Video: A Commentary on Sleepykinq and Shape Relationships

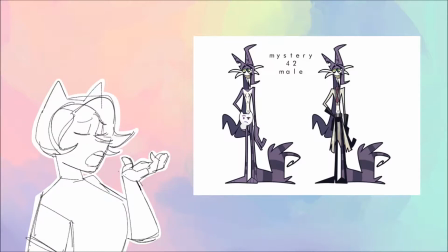[7:49]
With a more complicated style like this,
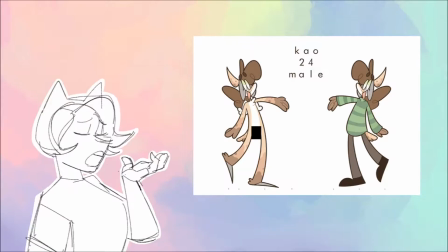[7:52]
obviously the space they take is going to be more complicated and you want them to be able to turn it around in space and make them look three-dimensional you can get away with this
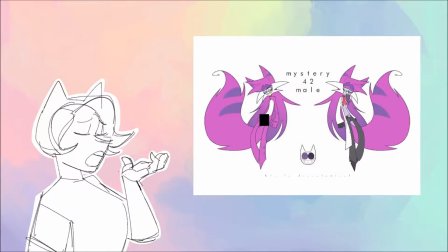[8:06]
in flat styles like the old style because people know that it's
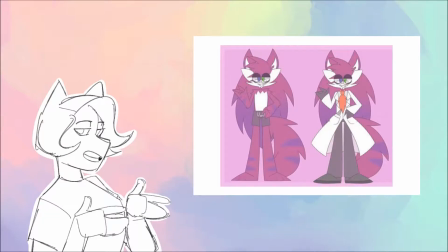[8:11]
it's meant to be flat it's meant to be more
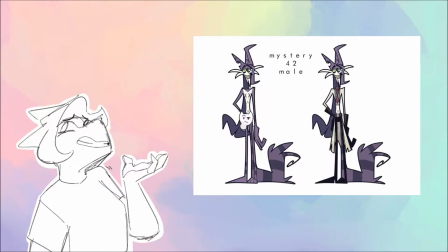[8:16]
cartoonish but if you're going for a complicated style, are going to need to be more dimensional.
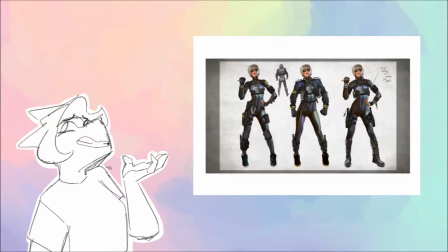[8:26]
Now it doesn't have to be, you know, super 3D with like shading and all that,
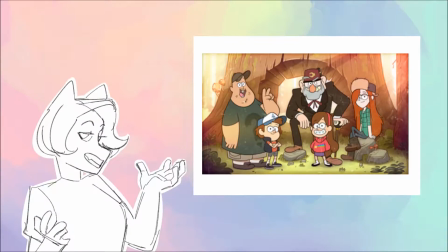[8:31]
but going back to this Gravity Falls picture, you can see that they still retain a flat cartoon style, but they don't look flat. This is because of how their clothing wraps around their bodies,
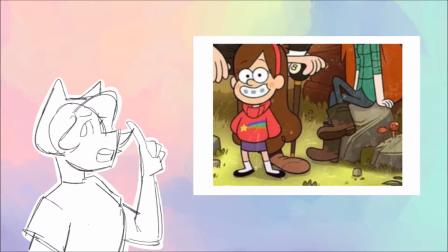[8:45]
and you can especially see this when they show the underside of Wendy's boot or if you look in the collar of a Mabel sweater.
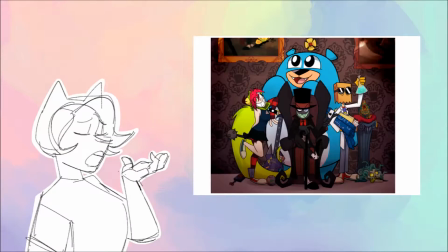[8:56]
Another good example of this flat style is in Villanus or Villanos. Some of the shading gives dimensionality but it's also in the posing and in the way the
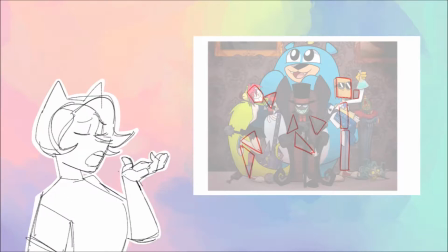[9:09]
clothing looks more realistic in the way that it adheres to the body and wraps around the body.
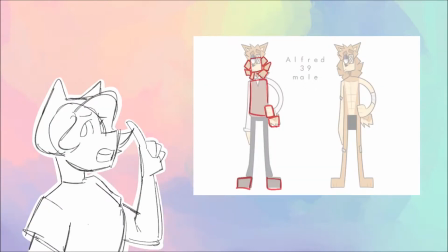[9:16]
Now if we look at Sleepy King's OC Alfred's sweater vest,
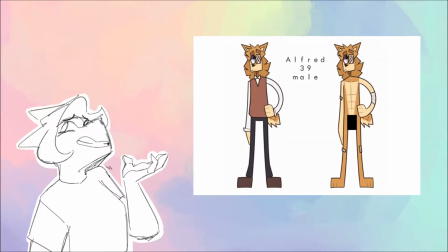[9:21]
there's no indication that it's wrapping over the shoulders or around the arm. I think that with time, Sleepy King can improve upon this since he's only recently transitioning out of a flat style into a more dynamic style and
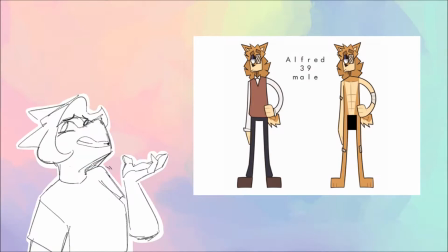[9:37]
you know I don't fault him for you know having these sort of clashing of styles because it is a transition period,
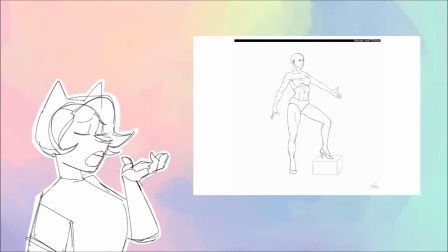[9:45]
and I understand that. Number three is a lack of basis on reality.
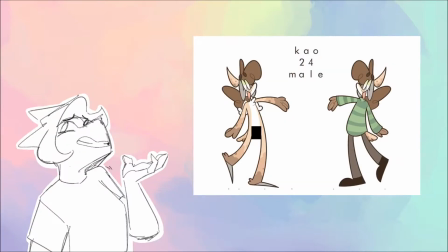[9:54]
Now I know that cartoons aren't reality, and they're not supposed to have realistic proportions.
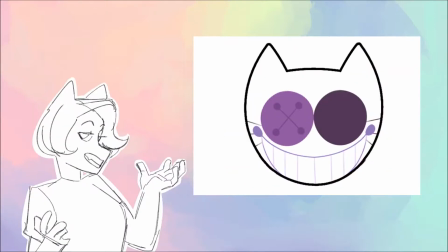[10:01]
It just- it depends on what you're going for.
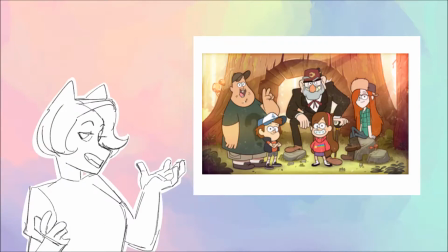[10:04]
For example, all of the cartoons I've listed have fairly tame proportions, and they're based on realistic proportions of humans.
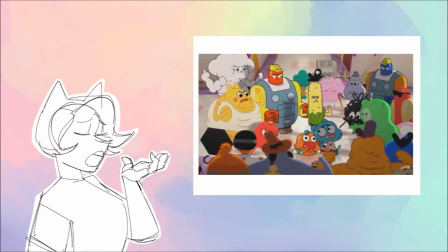[10:12]
Other cartoons like The Amazing World of Gumball, Adventure Time,
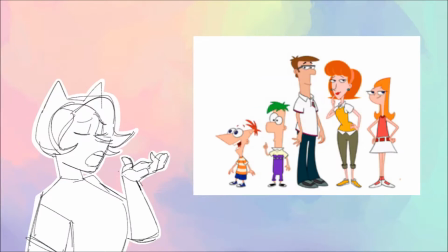[10:19]
or Phineas and Faroub, among others, tend to heavily stylize their characters and you just can't compare them to real life.
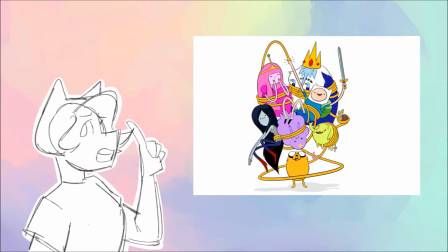[10:30]
However, with these heavily stylized styles,
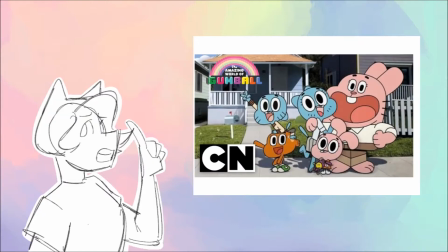[10:34]
the design of the character tends to be pretty simple in order to convey this outlandish proportion more clearly.
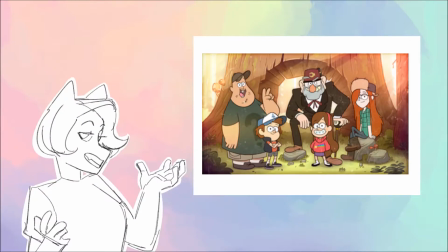[10:43]
We can be more detailed with human proportions because we already know what a human is supposed
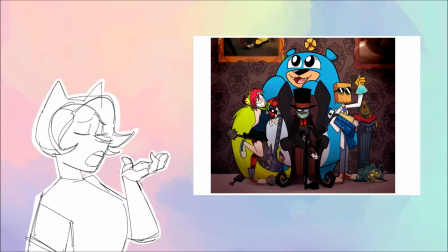[10:48]
to look like and therefore we have the capacity to take in more information about that character.
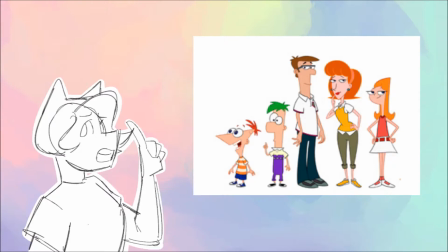[10:53]
However, you have to be super clear with your shapes if you're going to have a more dynamically proportioned character.
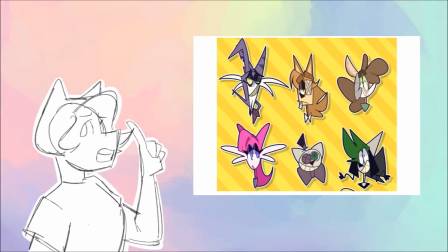[11:00]
A pet peeve of mine of Sleepy King's new style is the fact that the shapes on the face don't seem to be attached to any fixed point on the face.
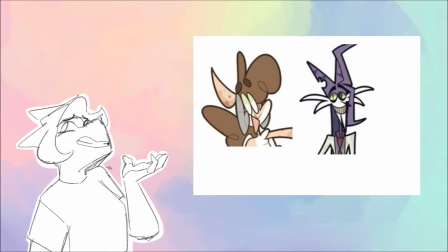[11:09]
For example, the mouths or sometimes the nose will appear as if they're floating off of the face and this just makes it more
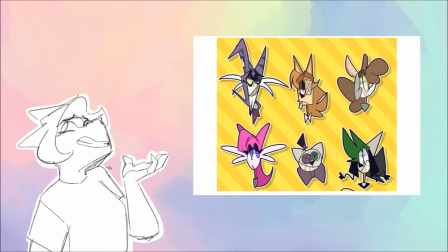[11:16]
complicated to look at and it doesn't make it seem like a very solid or dimensional character.
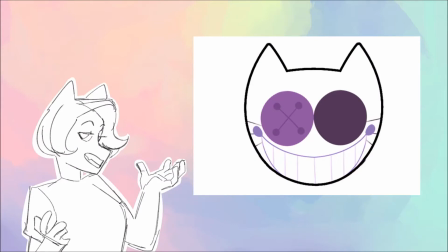[11:22]
Now I don't know what Sleepy King is going for, obviously. I don't know what they want out of their style.
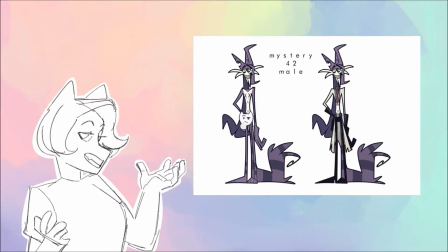[11:29]
And maybe that's part of the problem. The communication between the artist, the art, and the audience is crucial.
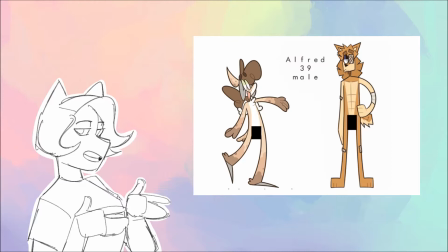[11:37]
It's basically the whole point of art. If you're going for realism, you have to study it.
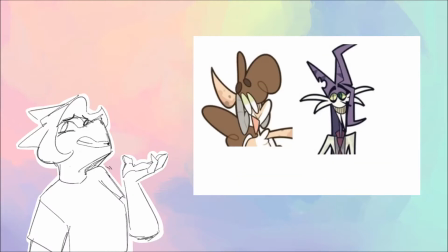[11:43]
You have to at least study the human face. And if you're going for stylization, you can't stylize something that you cannot construct out of your own head.
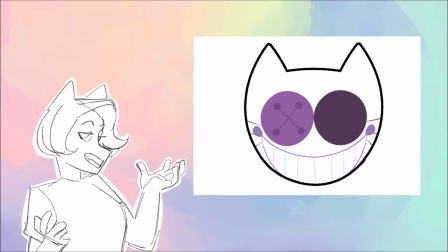[11:53]
Well, yeah, that's basically all I wanted to say. I don't know if Slavy King is going to see it.